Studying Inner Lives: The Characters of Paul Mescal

Callum or Connell, for example, in Normal People, when the filmmakers or the script doesn't explain to you what and why they're feeling a certain way, and it requires a kind of restraint from the filmmakers and also from a performance side of things to kind of show,
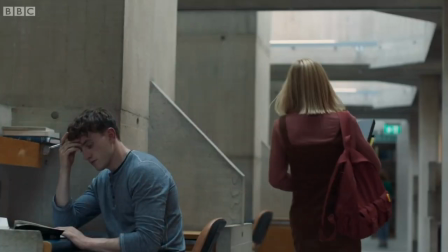don't tell. One thing that never really changes about Connell is that he's a man of few words.
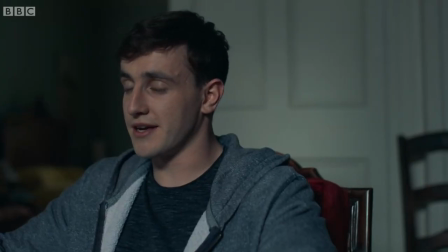Even when he eventually learns to communicate his feelings, he doesn't really speak unless he has something to say.
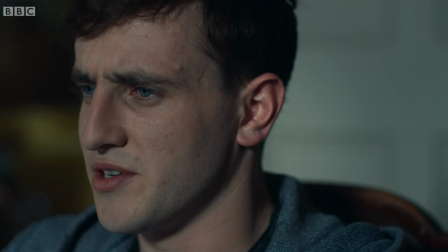For some actors, this would be a difficult thing to balance, but Mescal brings such depth to the performance that as an audience we can read between the lines.
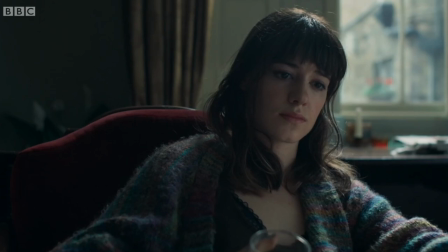When Connell and Marianne reunite in Dublin, they rekindle their friendship,
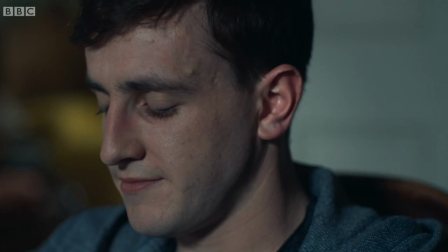but Connell can't move forward without confronting his past behaviour, having realised that no one would have been bothered about them being together anyway.
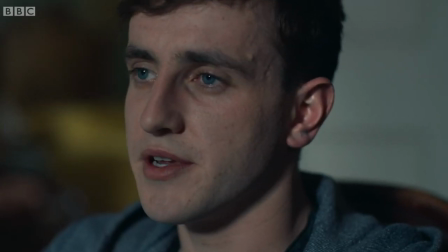I feel really guilty about all that stuff I said to you about how bad it would be if people found out.
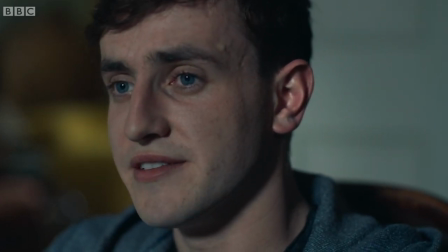Like, obviously that was just what was going on in my head. And there'd be no reason why anybody would care.
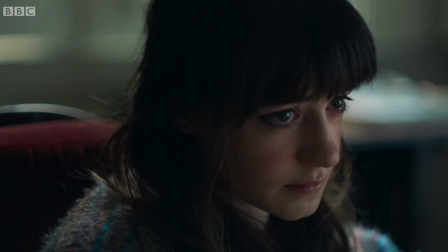I think I just suffer from anxiety with those sort of things. I don't know.
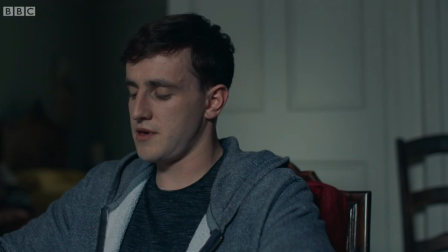We can see he has a lump in his throat and how he struggles to steady his breathing. It feels like Connell is about to burst, but he's fighting so hard to keep the emotion in.
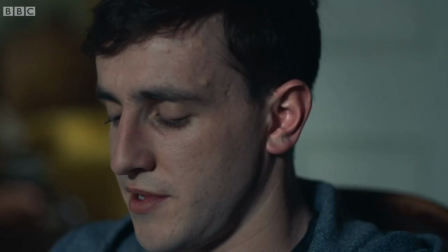While he manages to get his apology out, you can't help but feel there's so much more he still has to say.
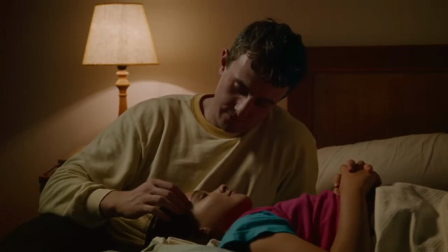I think it's fair to say he's developed these skills even further in Aftersun.
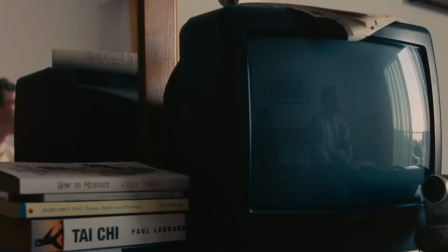As I said before, Callum has a lot of inner turmoil, but he struggles to express it, and usually just avoids the subject. In a truly devastating scene,
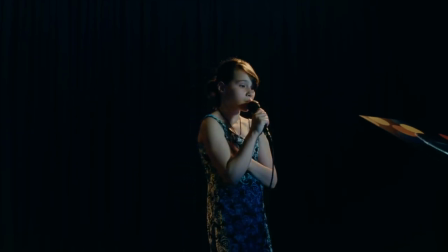after refusing to join Sophie for the tradition of terrible karaoke, he tries to avoid the awkwardness by suggesting singing lessons.
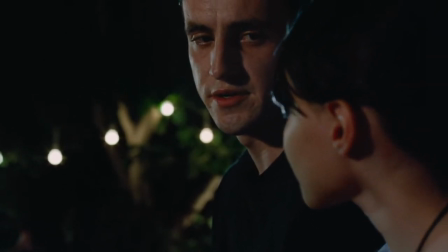Stop doing that. Doing what? Offering to pay for something when I know you don't have the money.
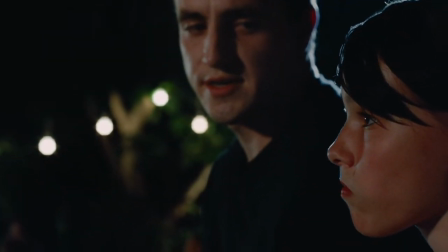Mescal says so much here with few actual lines.
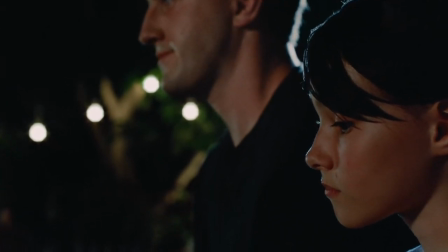Callum opens his mouth once, then twice, like he wants to say something but he just falls short.
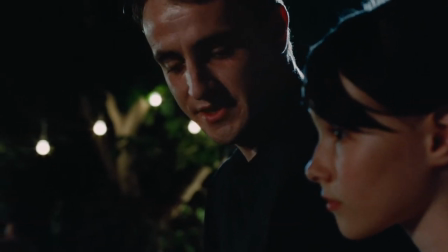Guilt and shame wash over him, as he realises his daughter can see through some of the facade he's working so hard to build.
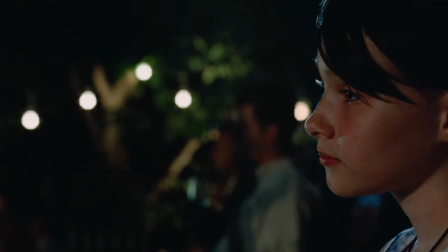He tries to laugh it off for a second, but he realises he can't just change the subject this time.
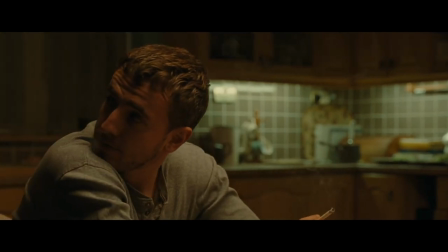While a lot of these performances require restraint in the form of characters hiding what they're feeling,
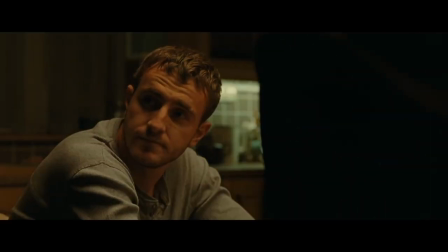there are moments where we can see something a bit more unstable bubbling under the surface.
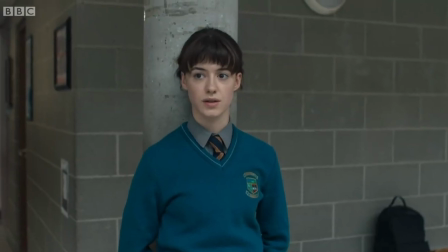Connell shows a rare bit of anger towards Marianne when they talk after school,
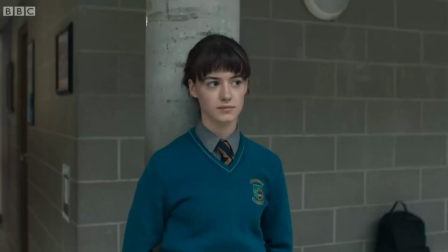She's trying to make him realise he's better than his friends, but she brings up the subject of a teacher who shows Connell a lot of extra attention.
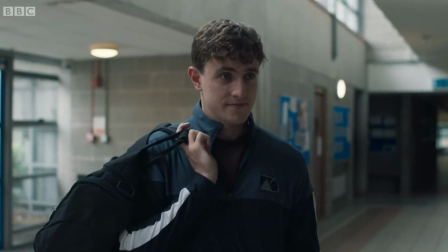Does she fancy you or something? Why'd you say that?
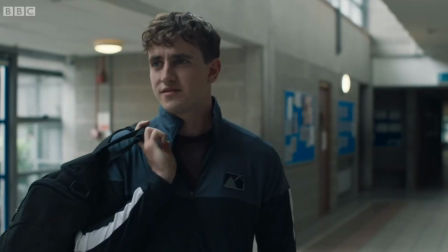God, you're not having an affair with her, are you? I think it's funny joking about stuff like that, do you?
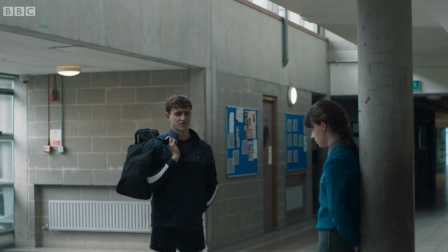Sorry. People going at me like I fancy her. I don't fancy her.
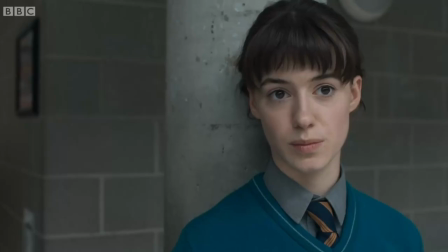Clearly this has been bothering Connell, but as he gets angry, he starts to stammer. And when I say angry, he doesn't even raise his voice.
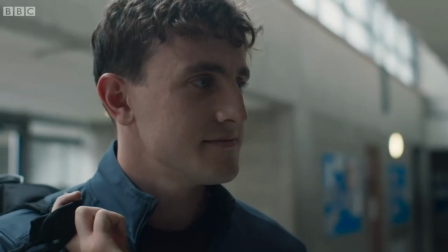But Mescal gets the deeper feelings of anger or embarrassment across in this quiet performance.
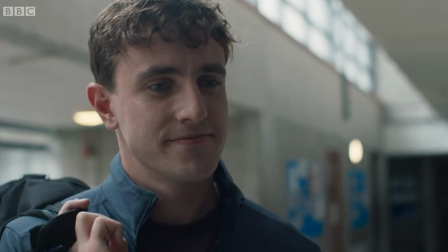So it feels like it still fits Connell, while also teaching us something new about him.
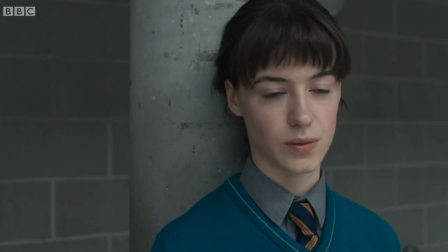That he can't really confront or acknowledge feelings of anger when they arise.
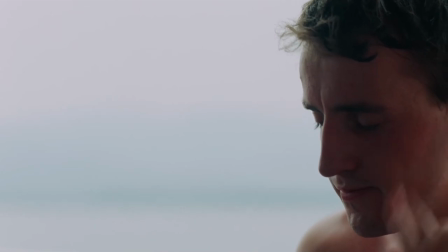On the other hand, most of Callum's anger is directed inward, towards himself.
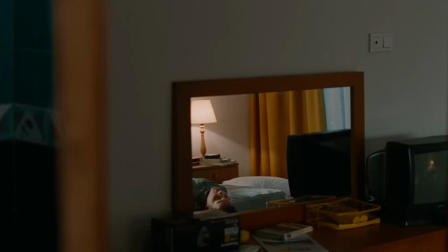After they've spent the day out on the boat, Sophie expresses that she still sometimes feels down, even after a great day.
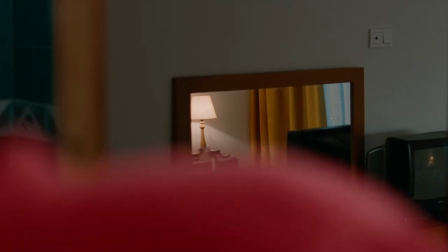And then you come home and feel tired and down, and it feels like your bones don't work,
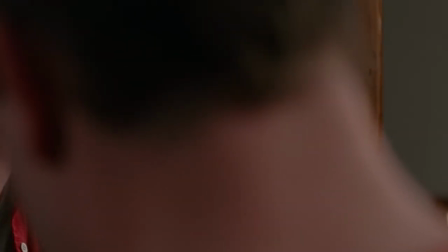they're just tired and everything is tired, like you're sinking.
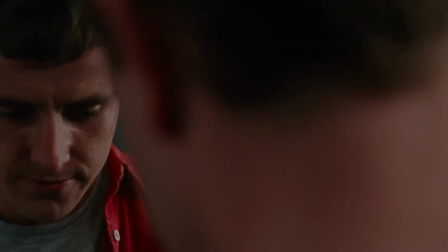I don't know, it's weird.
The camera stays tight on Callum, as we see him processing that his daughter might have some of the same feelings he has.